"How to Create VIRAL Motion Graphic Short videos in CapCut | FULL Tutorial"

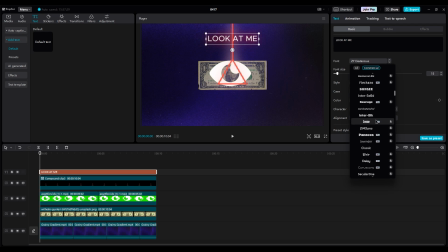[4:09]
Choose a font. It doesn't matter which font you use, but I prefer light and thin. In animation, loop part, apply jiggly and increase the speed. Then move it under red rope layer.
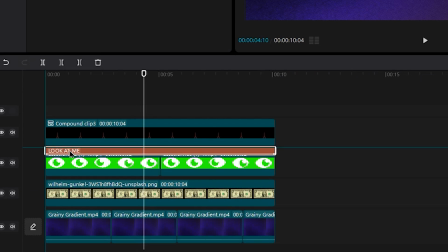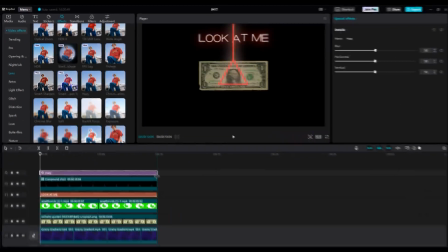[4:26]
For effects, use lens effects like hazy, vignette, and chroma blur.
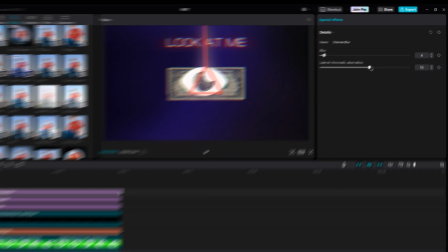[4:34]
In effect settings, decrease the blur and set aberration to 52 or 51, because I don't want very glitchy edges.
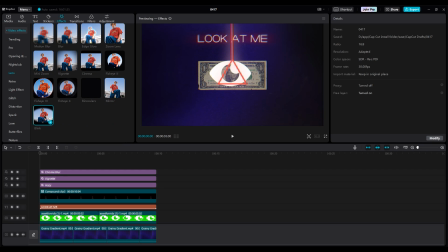[4:42]
There is also a blink effect. It's optional, but I think it makes it more realistic because it feels like the shot is our point of view. Place it when the eye is in the center of the shot and he looks at us.
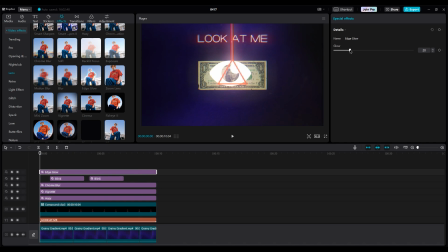[4:58]
At the end, add edge glow and decrease the intensity of glow to achieve the same dreamy look on all layers.
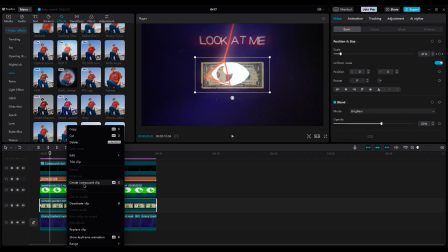[5:05]
Select the dollar layer and make it a compound clip. If it turns black, don't worry.
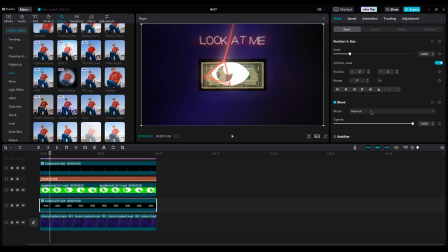[5:10]
Just change the blend mode to screen again.
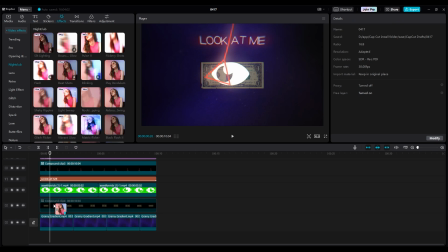[5:17]
Now, I want to add the play pendulum effect in the nightclub part. Set the strength to 3 or 5 and the twist to 30 or 40.
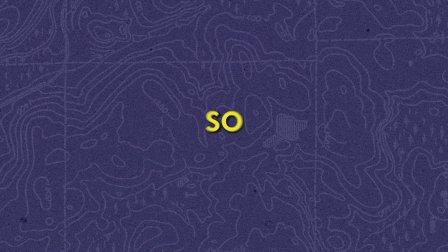[5:25]
I just want a little movement on the paper. So, let's take a look at what we made.
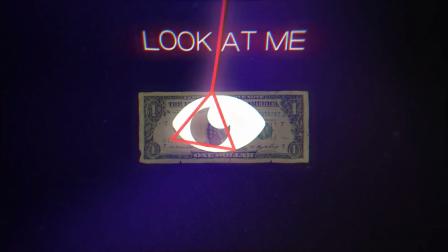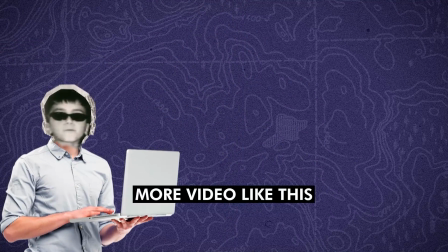[5:38]
If you want a more video like this, just comment. Look.
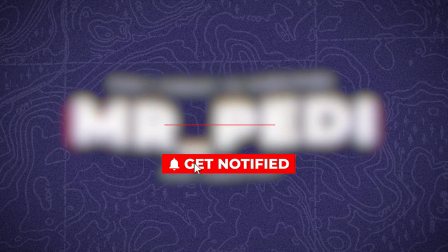[5:43]
If you found this video helpful, like the video, subscribe, and hit the bell icon to stay updated with our latest content.